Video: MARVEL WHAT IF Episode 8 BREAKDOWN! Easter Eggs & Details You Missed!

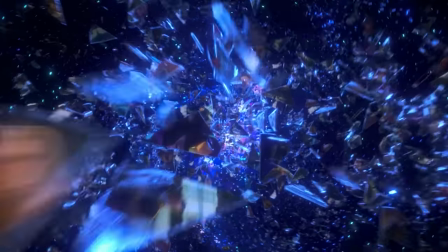0s
Welcome back to New Rockstars, I'm Eric Voss, and this is a breakdown of Marvel's What If Episode 8, What If Ultron 1?
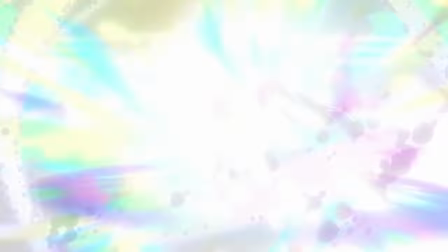5s
A truly terrifying age of Ultron that even the Watcher and his fighting PJs can't stop.
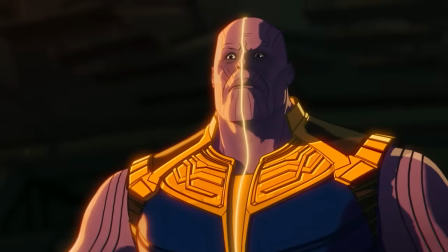11s
This episode was filled with interesting Easter eggs and MCU implications, so I'm going to break it down frame by frame for everything you might have missed.
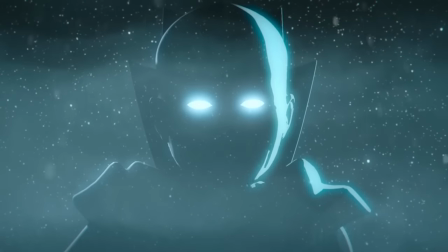18s
We open on the Watcher, his outline framed in the snow of post-apocalyptic Moscow.
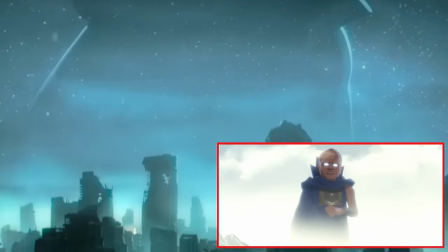22s
Unlike past appearances, his silhouette has retreated behind the elements of our atmosphere, reflecting how powerless he now seems this episode,
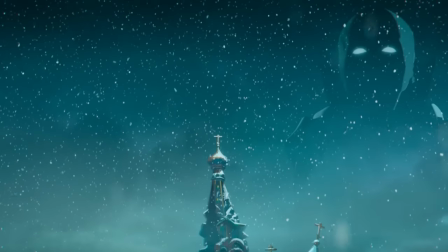30s
with the falling snow like pieces of himself as he risks dematerializing into obsolescence.
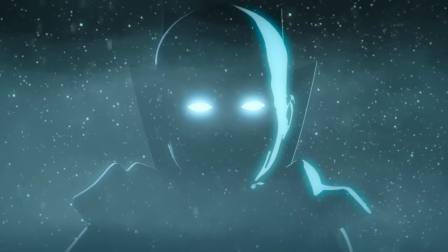35s
He laments, We've seen this before, a universe in the final days of destruction.
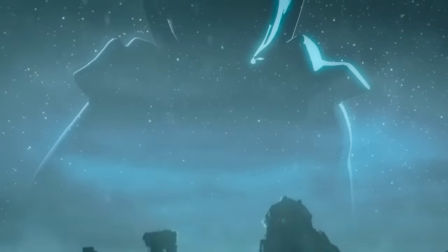41s
But this particular story, this one breaks my heart.
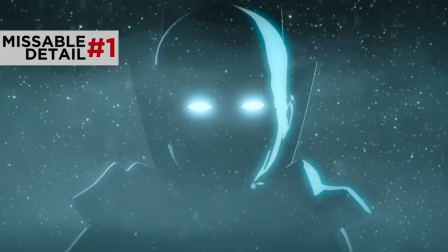47s
I'm curious about the exact timing of the Watcher's narration.
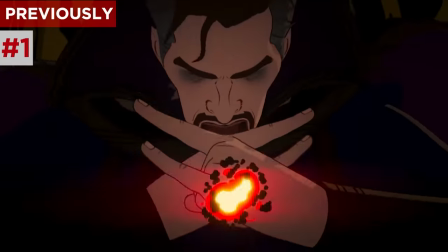50s
By we've seen this before, he seems to be referring to past apocalyptic episodes he's shown us, like the Doctor Strange and the Zombies episodes.
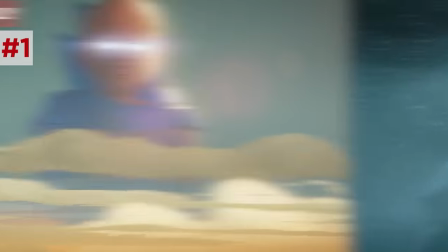58s
But it's not clear if this Watcher was the one who reacted to Ultron's arrival to Party Thor in Episode 7.
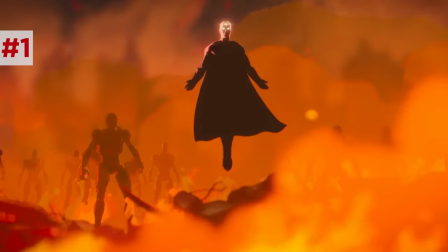64s
So is the story that breaks his heart the story of Ultron's destruction of Earth that we're about to see, and he's now speaking to us right before the moment Ultron sensed him?
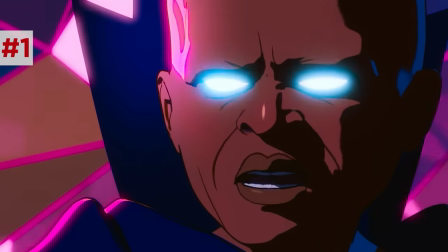72s
Or are we seeing a truly defeated Watcher speaking to us as a ghost beyond his cosmic grave,
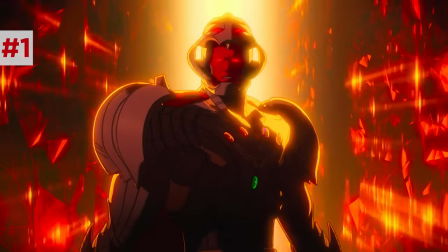78s
And his heartbreak is really coming from the story of what Ultron is about to do to the multiverse in the second half of this two-part finale event.
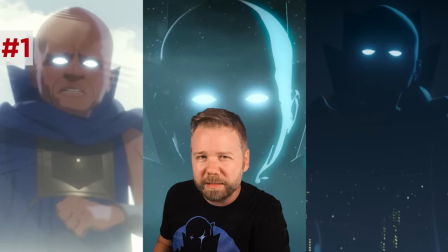85s
Is this evidence of multiple watchers? I have some thoughts on this later. But here, Natasha Romanoff roars past on a motorcycle,
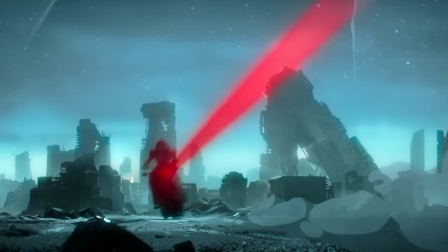91s
her taillight bleeding a streak of red like blood in the water luring some predators, in this case, Ultron sentries.
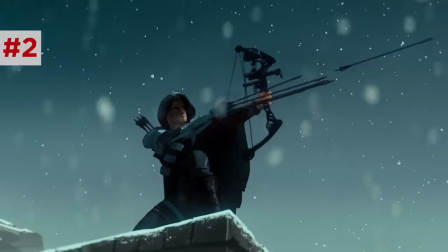97s
Meanwhile, Clint Barton's arm was replaced with one from an Ultron sentry, showing how in this machine-dominated post-apocalyptic world,
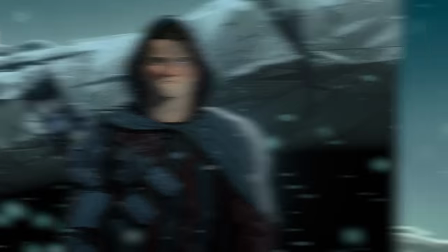105s
he must supplant his flesh with pieces of that which he hates. But it's worth noting that this is now the arm in hand that Clint uses to release his arrow,
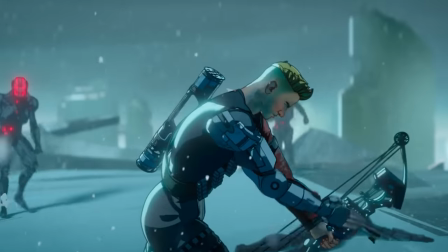113s
so he does benefit from the technological precision of those robotic motor functions.
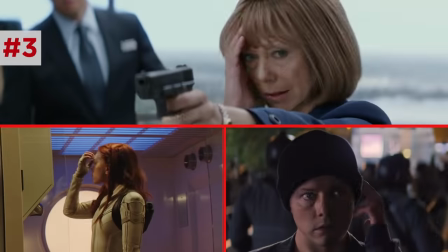118s
Clint's cloak is made from the same mesh fabric that Natasha and Melina and Sharon Carter have used for cloaking purposes.
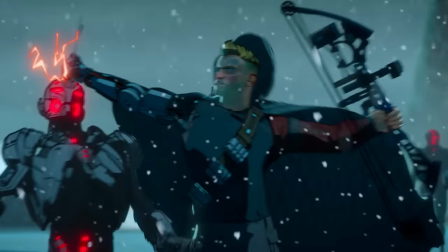125s
Clint does rely mostly on his Sentry arm to do the heavy lifting, but as he fires a hole through one of their heads,
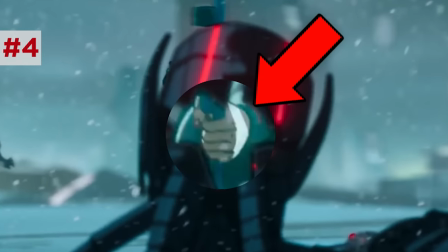131s
notice how the camera frames his human hand through the kill hole, a way of showing triumph of man over machine.
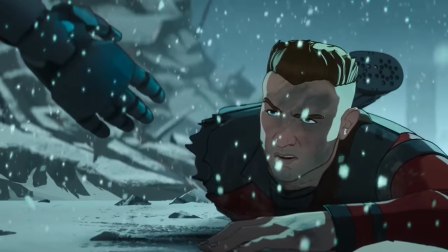137s
And Natasha helps Clint to his feet, avoiding joking need a hand, claiming puns aren't her style.
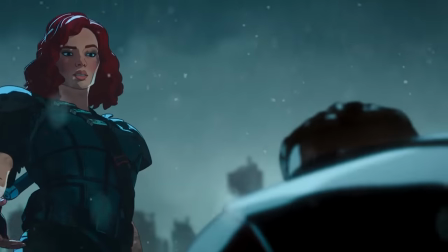142s
Yet, notice the next line.
Puns aren't really my style. We're getting rusty.
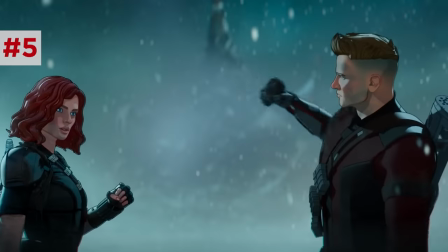148s
Getting rusty, as in Clint's mechanical arm collecting rust. Yeah, she loves puns.
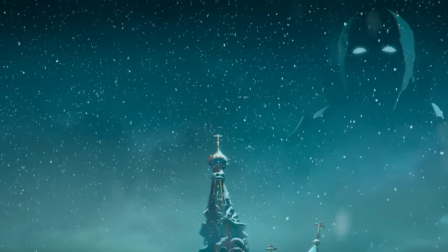154s
Then the watcher rewinds the clock to Tony's invention of Ultron.
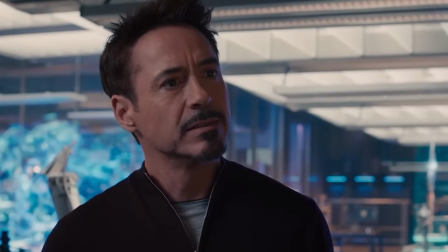157s
I see a suit of armor around the world a direct quote from age of Ultron I see a suit of armor around the world back then Tony
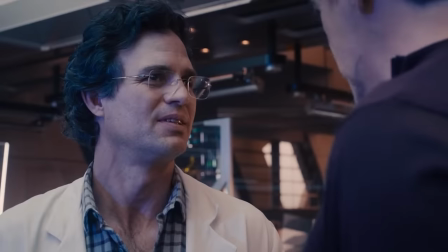165s
designed Ultron to operate his iron legion an idea He pitched to Bruce Banner and I love how in that conversation it inspired this what if hypothetical
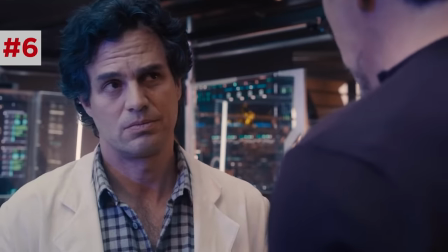173s
given the little exchange between them in that moment That's a man-sized if
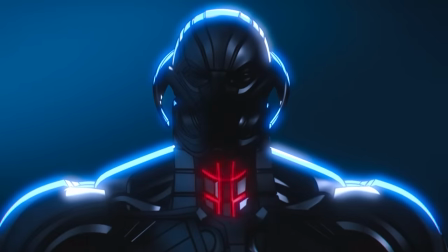178s
Our job is if Ultron goes online and in this moment he's weirdly already in his later
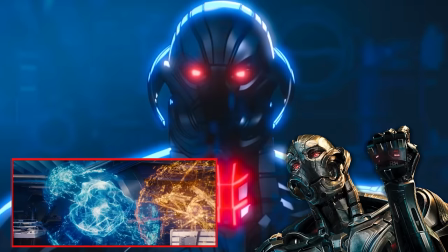184s
form not the disembodied ai he was born as in the film and then shortly after the broken iron legion drone actually that was
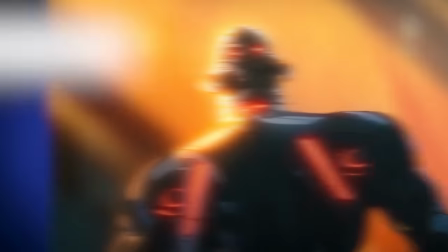191s
the same one that the sokovian protester defaced in the opening scene of the movie but then this ultron cross dissolves into the body that would later become vision
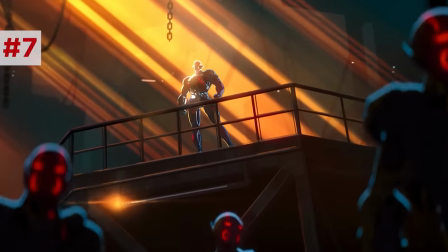199s
resting in the cradle in helen cho's south korean facility this transition neatly shows how ultron successfully merges with the vision body this time instead of
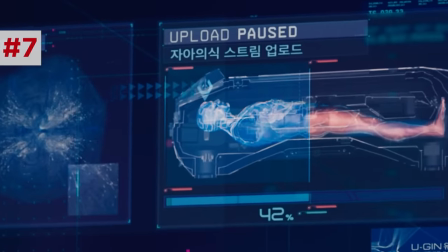207s
helen cho pausing the upload at 42 in the film and notice how when he opens his eyes they glow Ultron red,
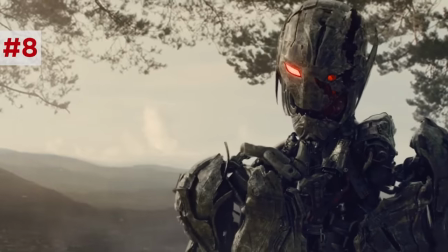214s
the color that shows his consciousness in any given sentry drone, contrasting Vision's blue eyes.
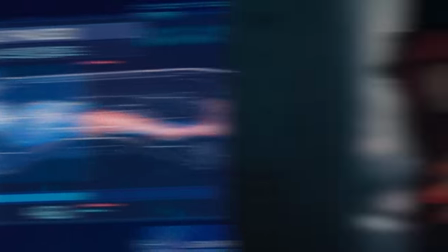218s
But remember, Helen Cho was only able to stop that upload when Wanda Maximoff dispelled her from the Mind Stone's mind control.
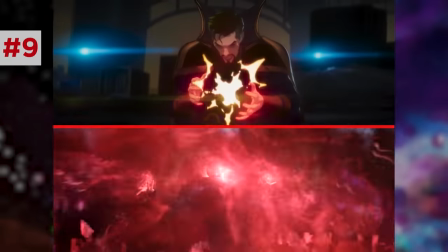225s
It's just worth noting how many of these Nexus moments really come down to the decisions of Wanda Maximoff or Stephen Strange,
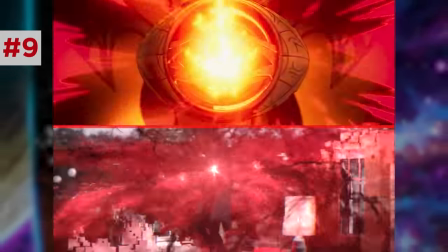231s
who will be the pivotal characters in Doctor Strange and the Multiverse of Madness.
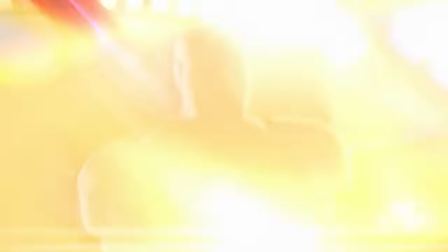235s
And speaking of Nexus, the Avengers defeat by Ultron goes down in the Nexus internet hub in Oslo, Norway,
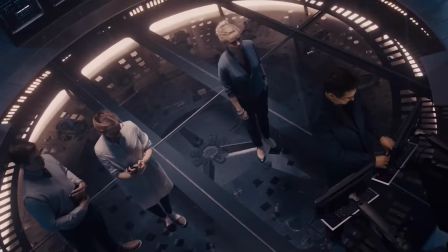242s
seen briefly in Age of Ultron when Tony Stark tried to track Ultron's movement through the internet.
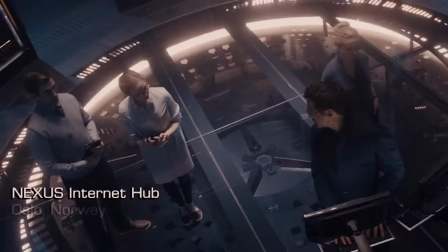247s
And is this just the center of everything?